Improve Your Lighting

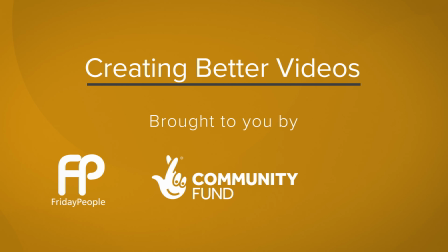0s
This video training series is brought to you by Friday People, the National Lottery Community Fund and Proud Business Productions. So lighting is really important, and it's one of the biggest differences between amateur looking footage and professional looking footage.
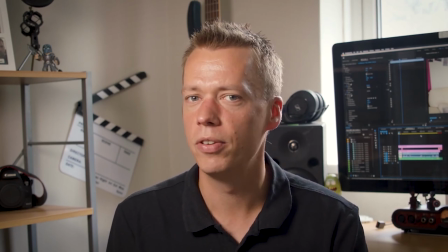14s
So let's take a look at a couple of clips with bad lighting. So this first clip is of me when I started doing YouTube videos,
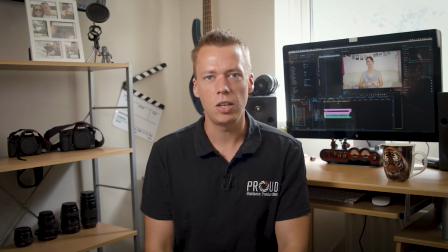22s
and why this is bad lighting is there's not much separation between me and the background. So with everything you do with video, you need to tell the viewer visually where to look, otherwise their eye is going to be moving around the picture trying to focus on what they should look at. So good lighting helps bring that out. It separates you from the background and tells the viewer to look at you.
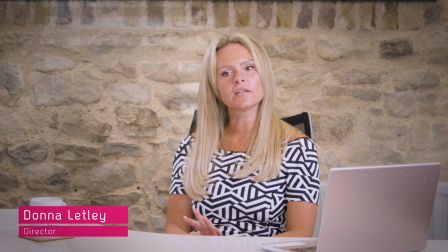44s
In this second example, the lady is too close to the wall and her skin tone is actually the same colour as the brick wall behind,
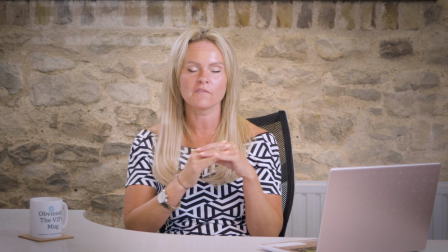53s
so there's no definition there. She's sort of fading into the wall. So how can you make the subject separate from the background? So there's two main ways of doing it, and they're both using contrast. And contrast is the difference between two things. The first one is called luminance, and luminance is basically how bright something is.
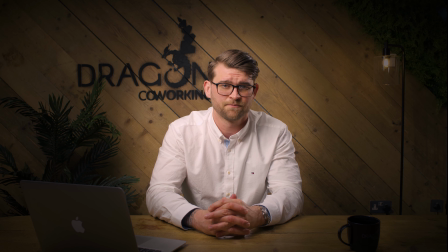76s
So one way to do it is to make your background a bit darker and make you brighter, so that you're contrasting against the background.
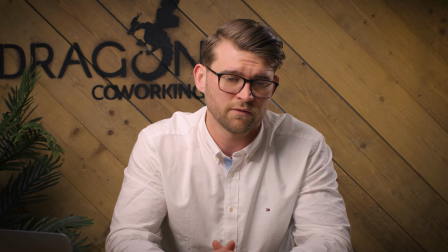83s
You're bright, the background's dark, as you can see in this example here. The other way to do it is to contrast with colours. So colours naturally have an opposite colour to them. So the opposite colour to blue, like the blue behind me, is actually orange, and even without fake tan, your face naturally has a sort of orange pigment to it. So putting a blue light behind you is going to make your skin contrast against the background.
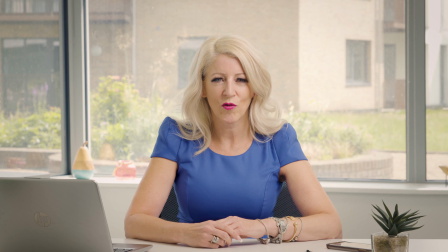110s
So that's using colour, using different colours from your background to you to help create that contrast and help you stand out. So next, what we're going to talk about is 3-point lighting. So that's setting up a standard interview look with 3 lights, as I've got here. So what I'm going to do is break it down really simply, light by light. So let's start with just turning these lights off and having the room light on.
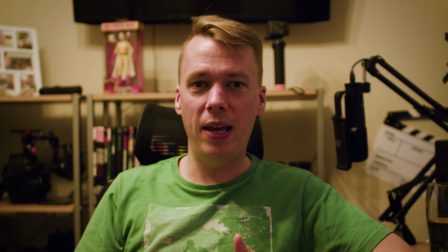146s
So this is just with a standard room light above me, and as you can see, there's no separation between me and the background.
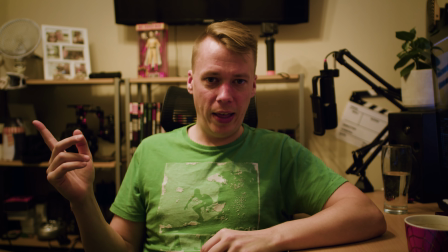154s
It's all just looking a bit meh. So let's turn that light off, put it to complete black, and then I'll turn my key light on.
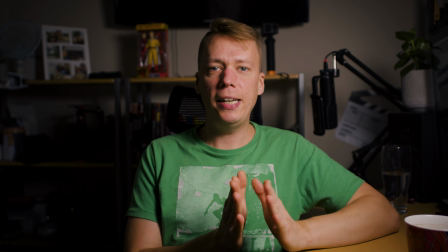165s
Okay, so this is my key light. It's the main light that is lighting my face.
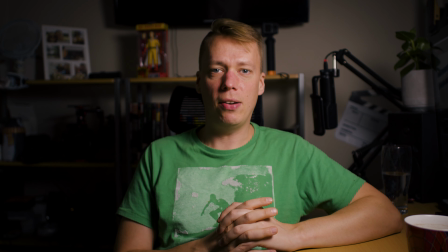171s
And the important thing about your key light is you want it to be 45
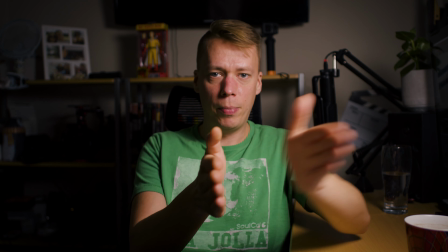175s
degrees away from the camera and then up a little bit above head height.
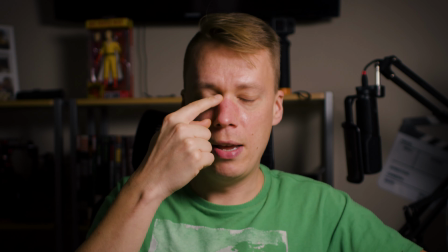180s
And what you'll see is that starts to create shadows across my face. You'll see that I'll get a little bit in my nose here, a little shadow here.
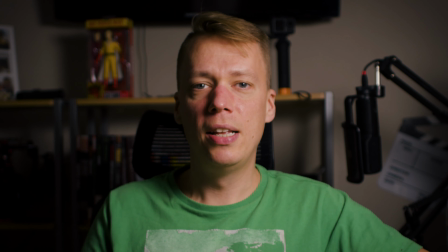189s
If you get in your shadow in that crease, that's when you know it's in the right place.
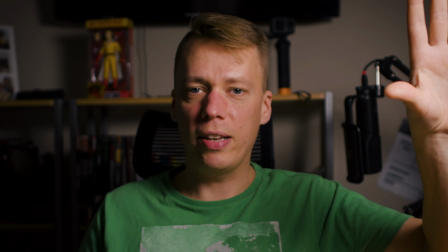193s
So you use this light to set your brightness levels.
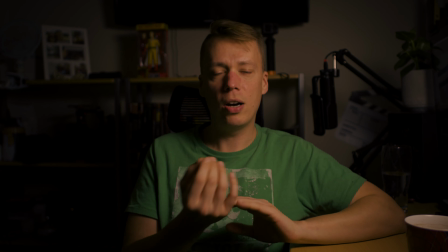197s
So if you're looking at the screen, you want to make sure your skin's not too dark and it starts going a bit orange, not too bright, so it's like bright white.
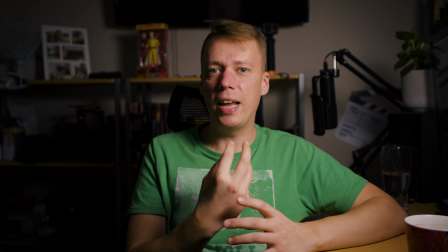205s
Use this light to adjust the balance so you get the right exposure or brightness level.
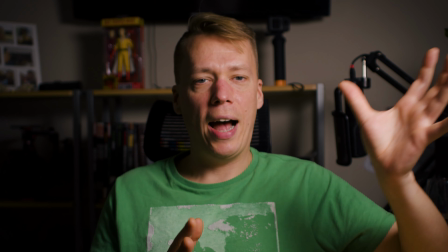210s
So let me just show you quickly, if I take this light off in a second, to show you how moving this light at different angles can give the video a different look.
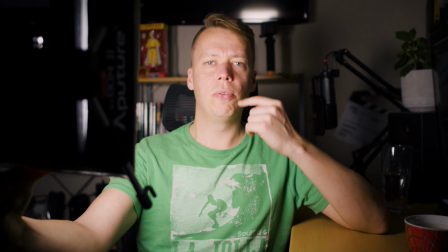218s
So if I have the light more straight in front of me, you'll notice I'm starting to lose definition in my nose.
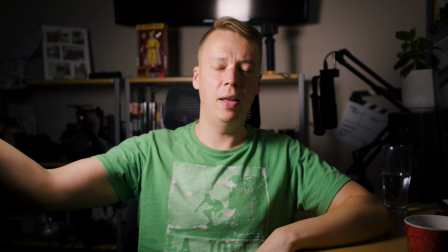224s
It makes my face look flat. So again, just bring it around to the side and up a bit. You get shadows, which creates depth to your face.
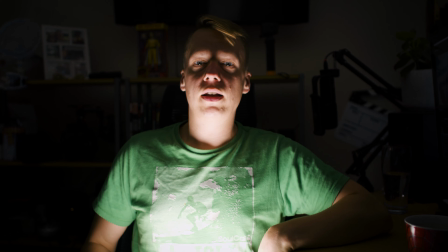232s
But if we had the light low down here, you know, that's sort of like a horror look, like around a campfire.
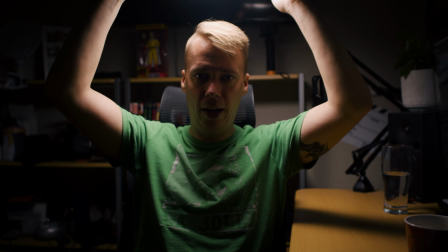238s
Or you could have it up above you and that looks more like an interrogation scene, like in a police drama or something like that.
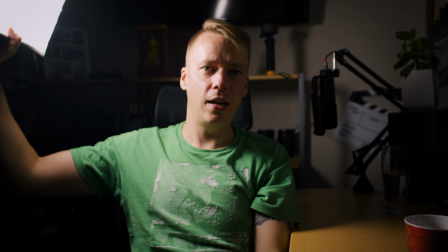245s
So by moving the light around, you can see what it's doing to my face.
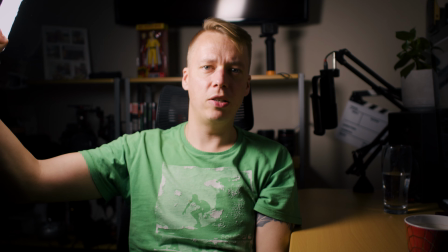254s
But again, 45 degrees is pretty standard. I'll have it over this side.
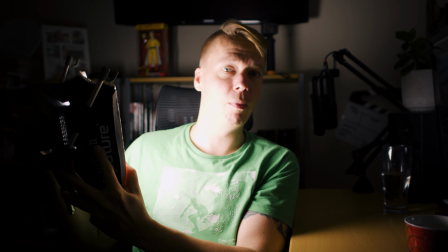258s
Let me put this light back up and then we'll move on to the fill light.
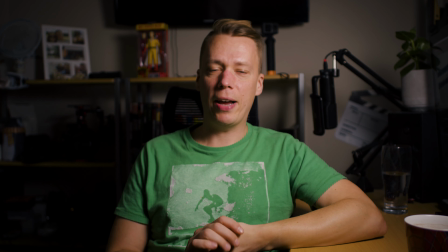266s
Okay, so that's the key light back on. Now we're going to look at a fill light. So maybe having too much shadow on this side of the face is a little bit too dramatic.
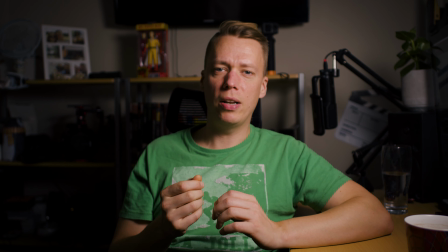275s
It might work in some senses, but maybe you want something that's a little bit more even across the face.
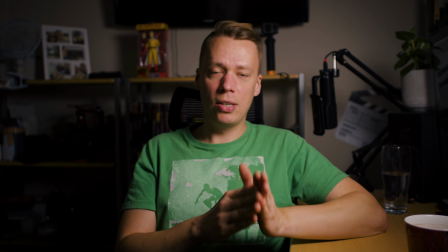281s
So this is where you use a fill light, which is the exact same light, the other 45 degrees away from the camera.
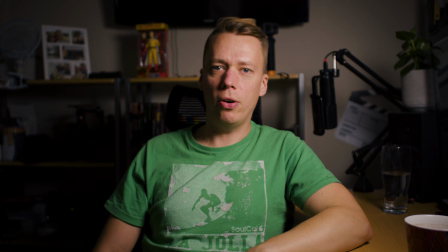288s
So let's get my switch here, turn it on. You can see what a difference that's made to my face already.
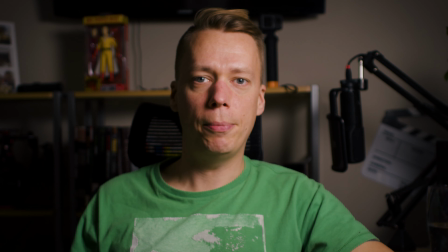295s
I've got a slider on it, so I can literally slide it down slide it up, and you can see how much of a difference that makes to this side of my face.
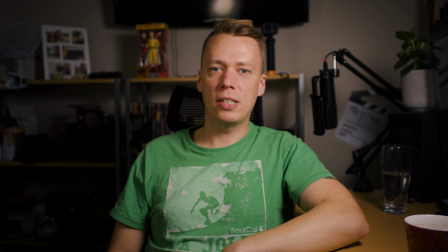306s
So you set your brightness with your main light and then use your fill light and set it where you want it to be.
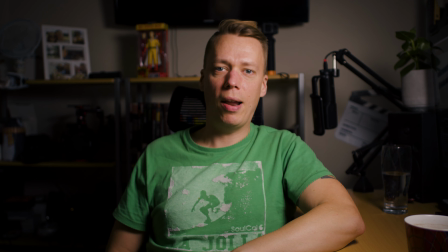312s
If you want it to be more dramatic, you have that down lower and have more shadows on your face. If you want it to be more even, more like a beauty shoot, you know, you bring it up a little bit, and I'm going to keep it about there. So if I turn it off and on again, before fill light, after the fill light.
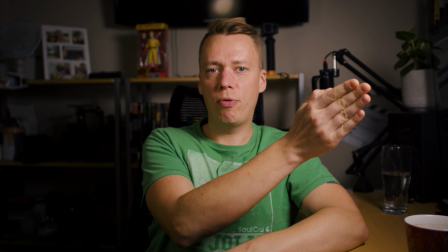330s
So you've now got your key light 45 degrees away from the camera and up above your eye level.
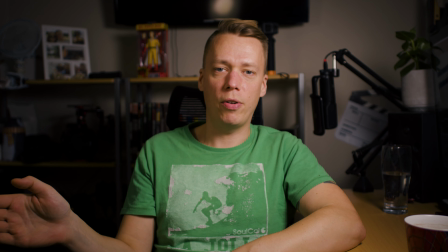336s
You got your fill light on the opposite 45 degrees up above the eye level.
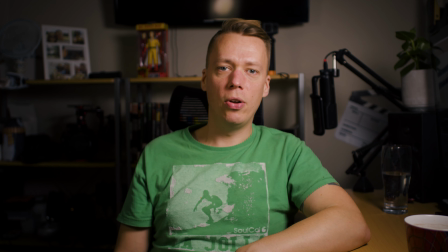341s
So now we're going to look at a backlight.
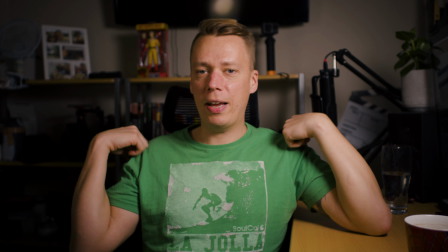348s
So the backlight, as you might guess from the name, lights the back of your shoulders and the back of your head to create sort of like a halo effect.
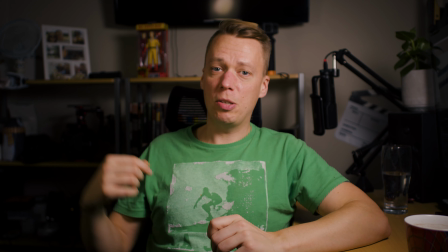355s
Ideally, you'd want your backlight to be directly above you and shining down,
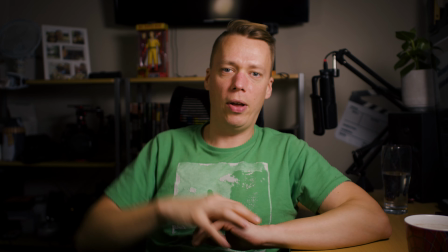359s
but unless you've got like a big crane arm to put the light over, you're going to have it off to one side so it's not in front of the camera.
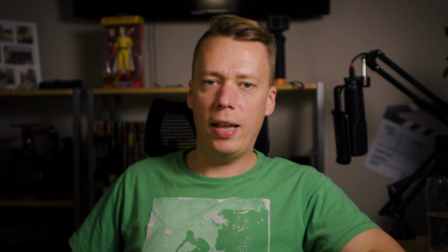367s
Okay, so I have the switch for my backlight and I'm just going to turn it on.
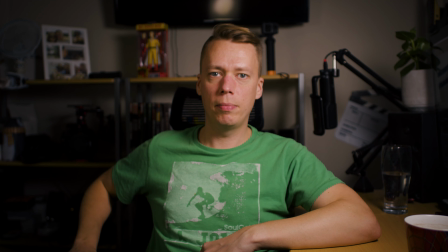371s
There you go, you can see already, if I just keep turning it off and on again, what a difference that makes.
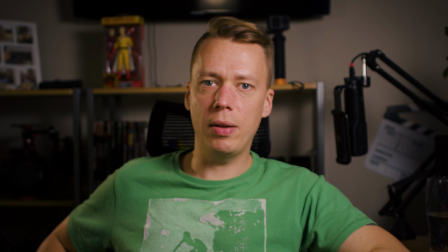379s
It's just picking me out from the background a little bit more. Again, you could use the a slider to make it more intense or less intense.
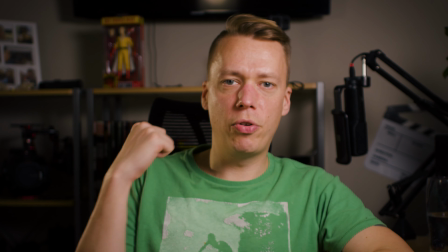387s
Really, you want to be a bit subtle with this though. As you can see, where I've got it off at an angle, it's actually lighting some of my face as well, but I quite like that.
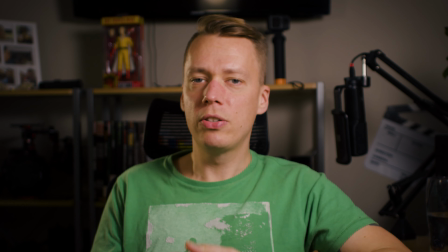395s
That's not a problem, but I wouldn't want it too bright. So just a little bit to pick yourself out of the background.
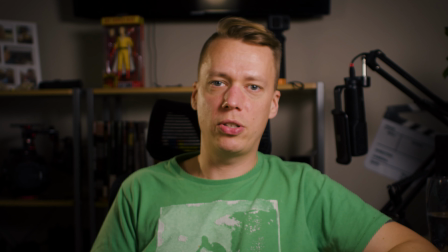405s
Okay, so that's using luminance or brightness contrast to help pick myself out, but what about if I wanted to use the color contrast?
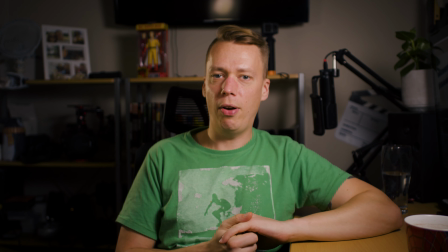413s
So I've got these LED lights back here. You can use any sort of light. If you found like a house lamp or something like that, you could put behind you.
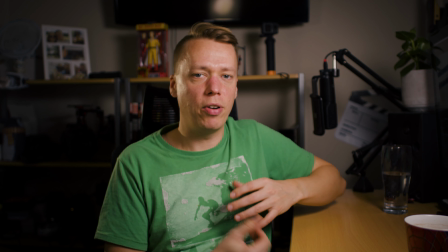421s
That sort of thing would create a different color. But I'm just going to turn these on.
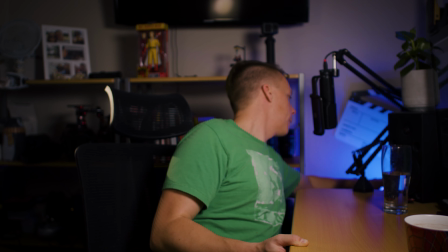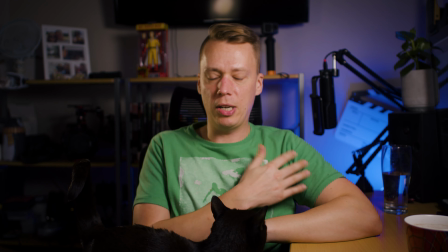433s
And be joined by my cat. And as you can see now, again, especially blue on green, it's just helping pick me out from the background a bit.
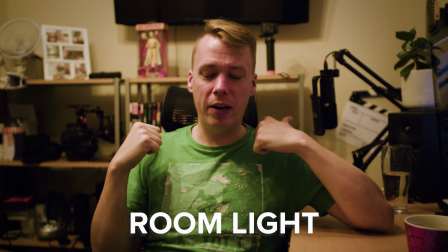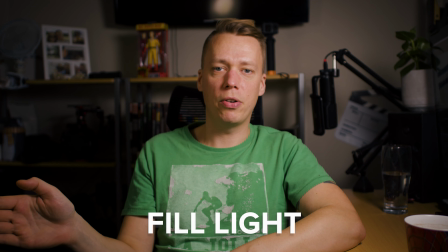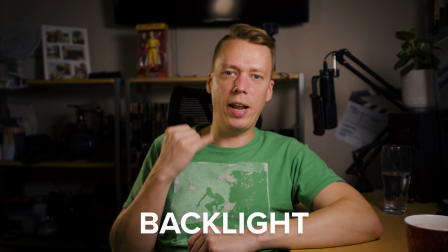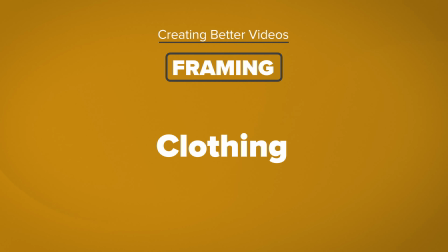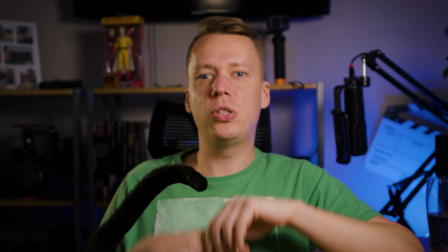462s
So another way you could use the colours and the brightness, if you've got a darker background, wear lighter clothing.
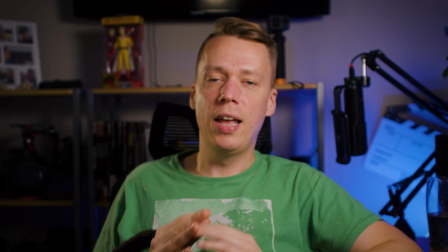468s
If you've got a brighter background, use darker clothing. And again, you can make your colours stand out from the background.
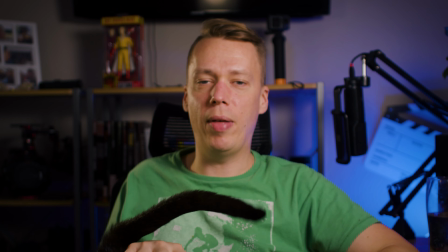475s
So my green is standing out from that blue quite a bit.
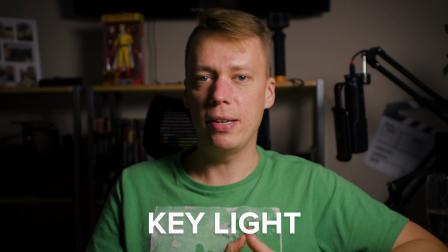478s
So just to recap, you've got your key light, which is your main light, lighting your face 45 degrees away from the camera and up above eye level.
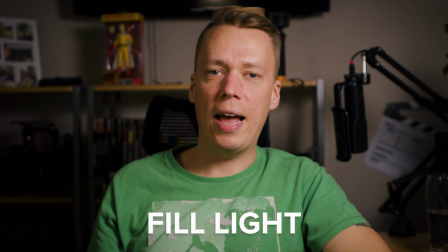486s
You have your fill light to fill in any shadows so they're not too harsh. That's on the opposite 45-degree angle and at the same height.